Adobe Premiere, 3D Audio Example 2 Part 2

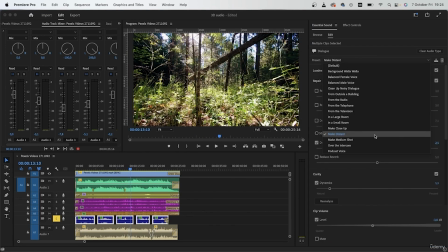Pretty good. Guess I want more of a echo, so let's go with like in a large room.
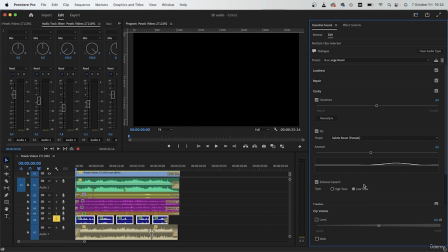Close repair. There's our reverb. Let's play this back.
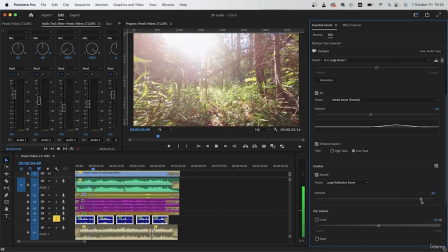Increase the reverb.
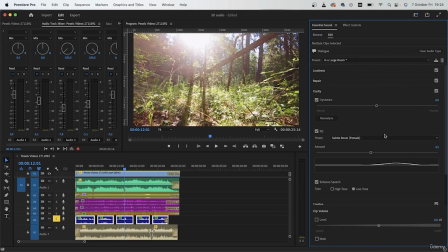Guess all the way. And for the loudness, I'm going to hit auto match. This is going to take a look at all of your audios and then adjust the volume depending
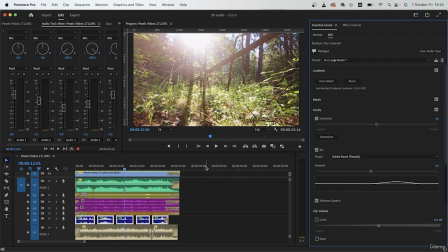on the rest of your audios. Auto match. Solo this.
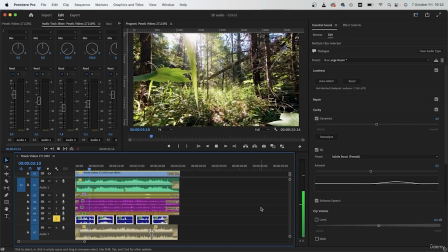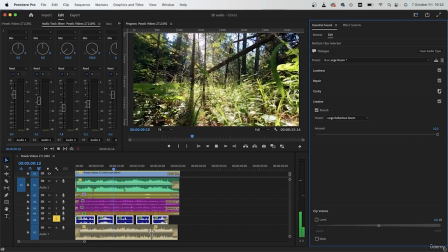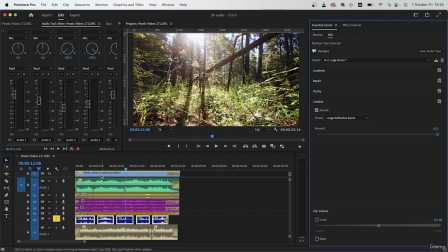So you can see with the reverb, we made it quite distant.
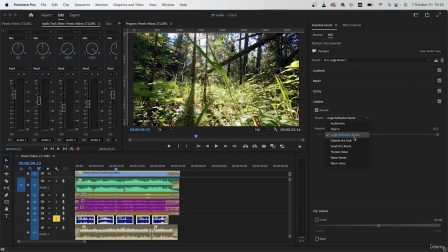And that is sounding pretty good. I'm going to try church.
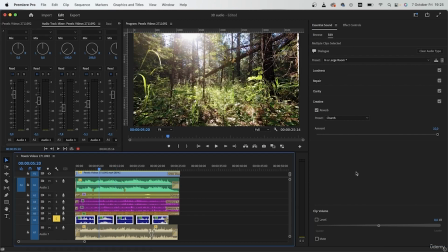Maybe this is better.
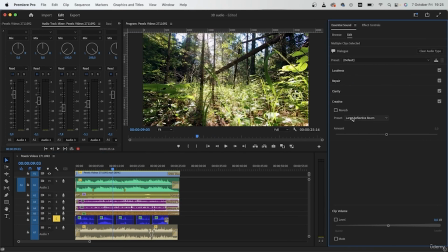So that's the echo I need. I'm going to repeat this with the bells. Let's assume the bells are up in the trees too, and not right next to the camera. For this one, I guess we can do like, let's see.
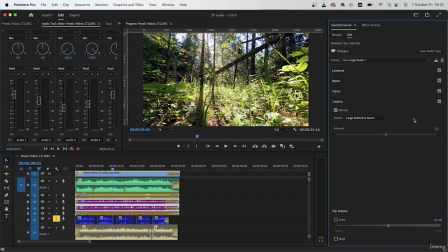In a large room, solo the bells.
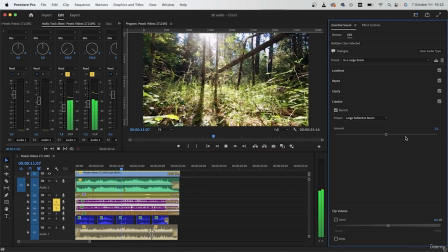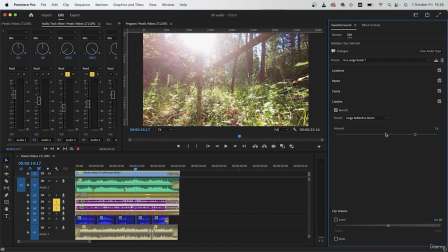Add to the reverb amount.
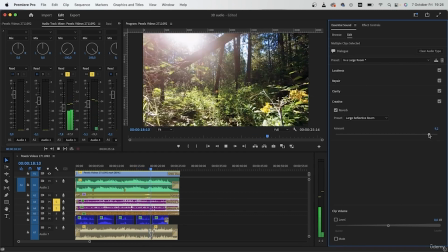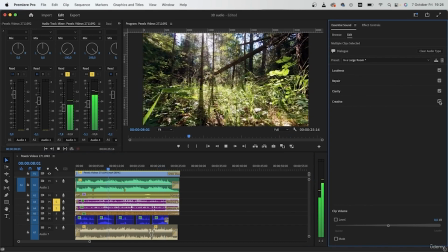This is before the reverb. This is after.
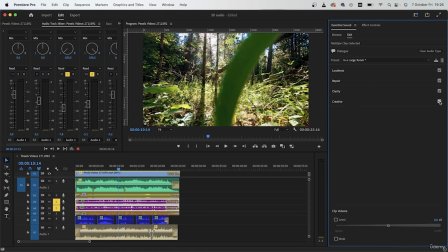It's a lot less loud. It has the echo and it's just perfect for this situation. All right, so I have all of my audio set.
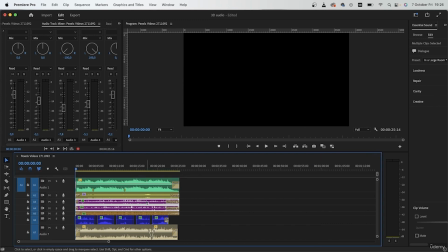This is optional, but I'm going to add like a glow effect on top of my video just to add to this magical fortress effect. Duplicate your video. Look for Gaussian blur. Add it to the duplicate.
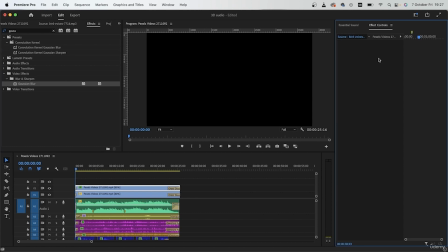Effect control and 20 points.
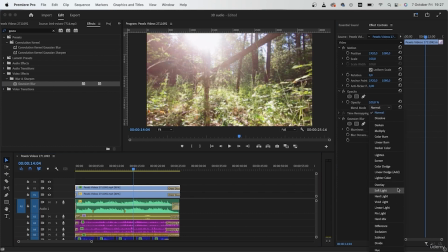Change the blending mode to maybe lighten. So we get that glow.
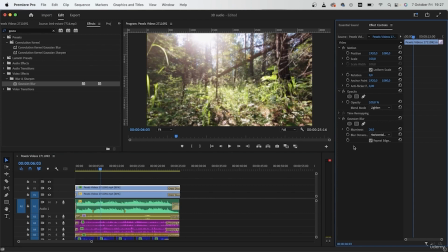I'm going to add to this. 26 is good, and we can create keyframes.
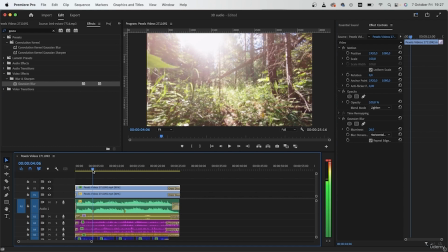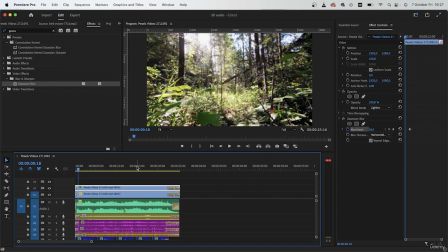26% here. Before that, I'm going to have a higher number.
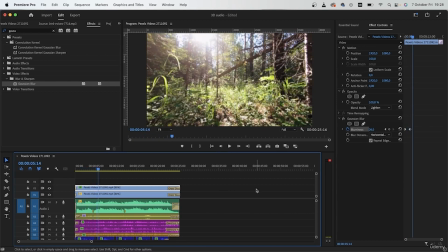And there we go.
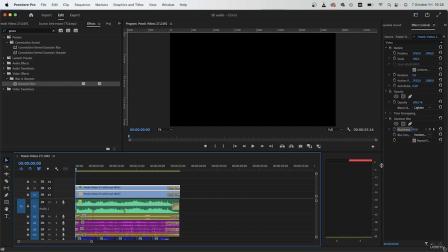So I made my audio more dynamic, more 3D by adding some channel keyframes, some reverb, and in the end I created a really fun experience for my audience.
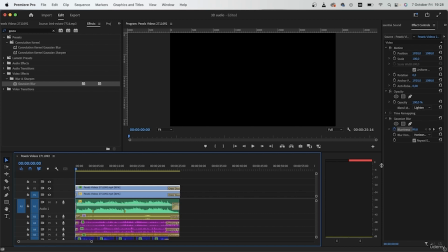This is a really helpful way to make your videos more engaging, especially if it's like a travel video, your vlog. Instead of putting a flat music, a flat voiceover, you can try to add these 3D audios
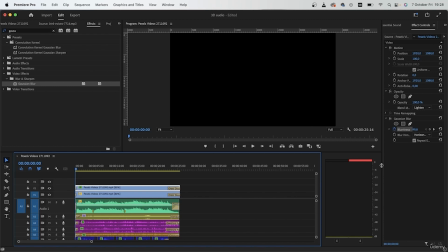and make the experience more cinematic for your audience. So I hope you guys enjoyed this lesson. Let's see how the video turned out.